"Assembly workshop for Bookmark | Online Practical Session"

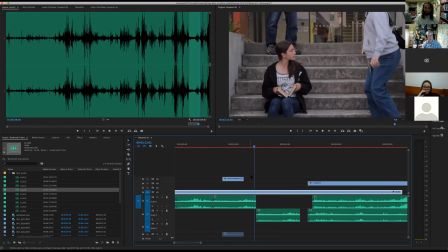36:59 And then we need John's audio clip in there to cue the next part.
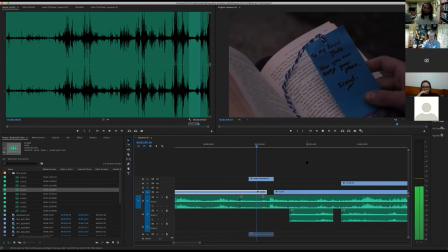37:05 So, can I help you?
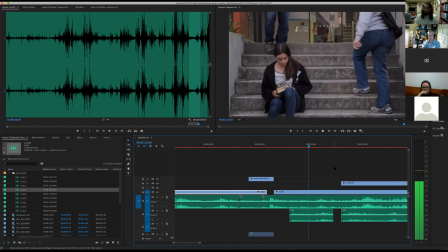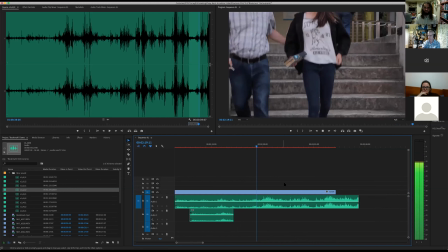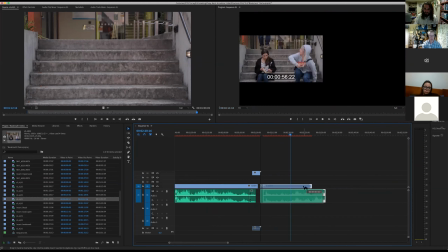37:21 anyway.
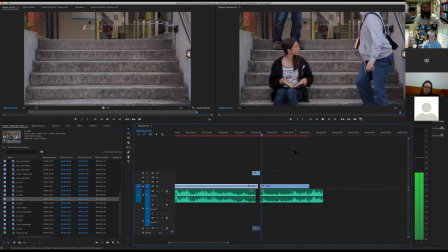37:24 Can I help you?
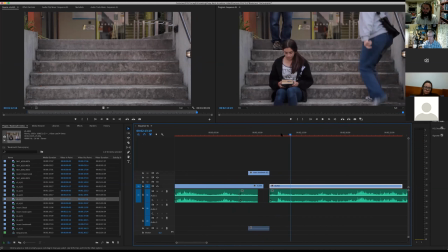37:28 I actually really want that clip, that audio clip, to come in a bit sooner. While she's looking at the bookmark. That's all right. So it's the cue for the cut almost.
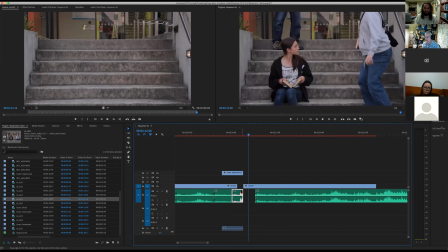37:46 Can I help?
There we go.
Can I help you? You. Can I help you? You.
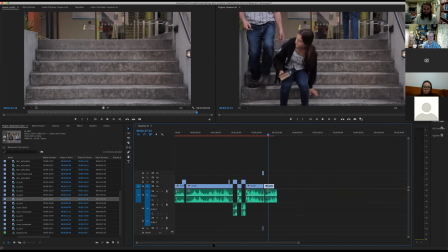38:06 Yeah, so, and then with the audio, we'll tidy that up and, you know, fade the end off one audio clip and sort of, if you like, I'll do one example, but I won't do them all because it's a wee bit time consuming.
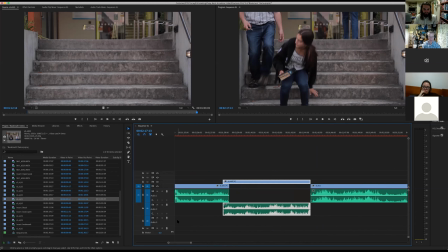38:26 For example, this section, fade this audio in.
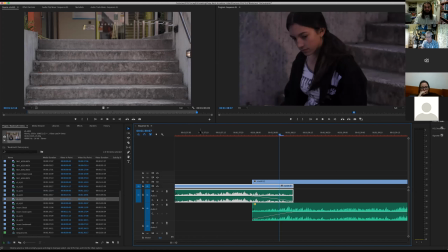38:33 So one's going up as the other, they seesaw into each other.
What was rough?
And then it feels a bit, you know, seamless. Cool.
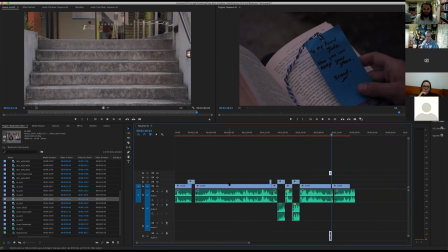38:45 Last thing before we finish is color matching.
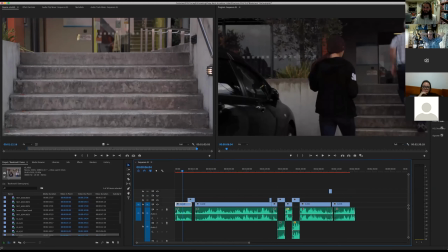38:50 And there's a really awesome tool to do it, in Premiere that is.
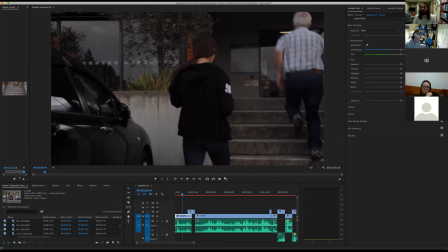38:55 We've got all these color tools over here,
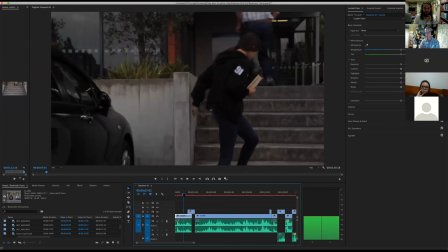38:58 which is great, but the first thing I want to do is match in all these clips that are taken at different times of day.
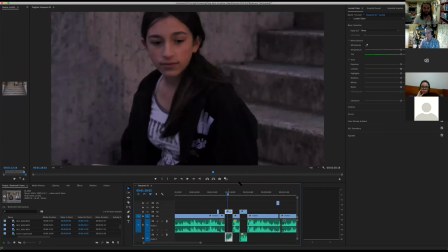39:07 They're all, you know, this one's quite magenta compared to this.
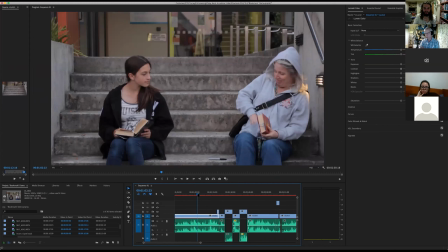39:13 Even the color between these two takes is quite different.
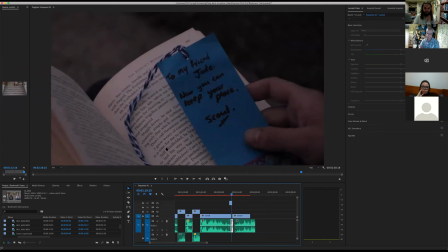39:17 And this color in here is like warmer and more magenta and darker.
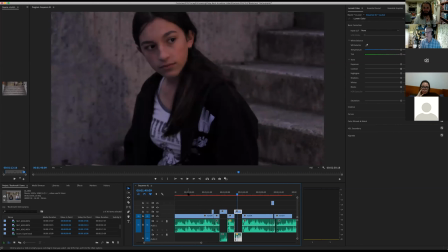39:25 And of course, warmer and more magenta and darker there. So I'm going to want this to be in.
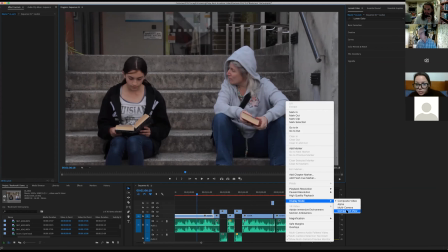39:33 What's that one up there? Third from the bottom on the right. Color wheels and match.
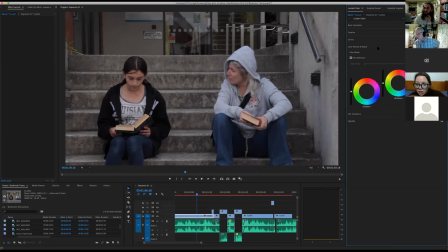39:38 This one? Yeah. Oh, yeah. Comparison view. Oh, yeah, this might be it.
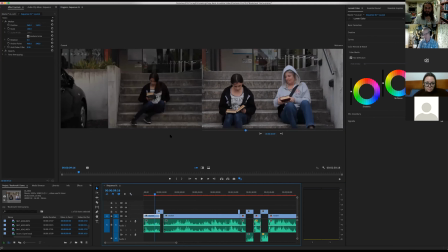39:46 And so this is the clip that we're going to match into this one. And all we need to do is go up to here and hit apply match.
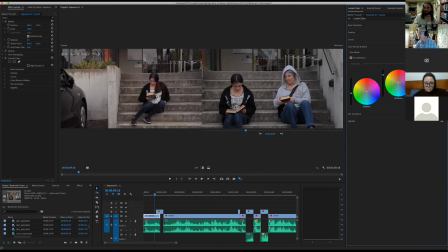39:56 Where's match? Right. Just up here. So it reckons it's matched.
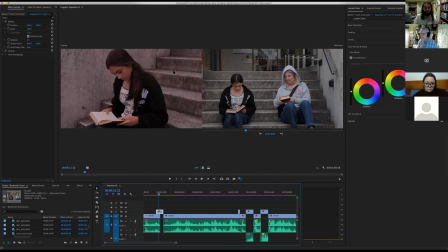40:02 And then we just do that for all the clips. See how magenta this is compared to this? Apply match. Wow. Cool. Yeah, cool, hey. Super dope.
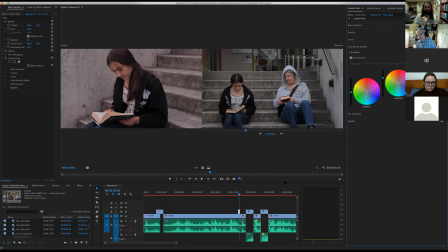40:25 So sorry, I missed the start of that. Did you have to select an area of the picture and say match this against this? This one here Mm-hmm. has this is like a thing of your timeline. Yeah. So we can scrub through the whole movie.
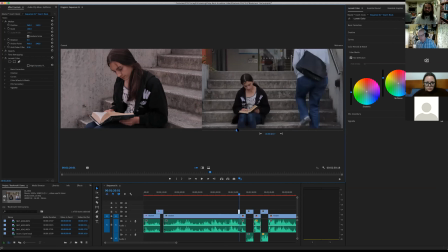40:41 Yeah. And then we just essentially stop on a frame that we're happy with. So if we decide that this is our reference,
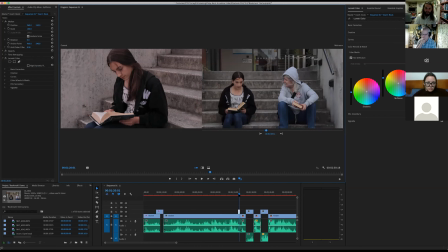40:55 then and then down here in our sequence, we're going through and we're selecting. See this thumbnail's changing? Yeah.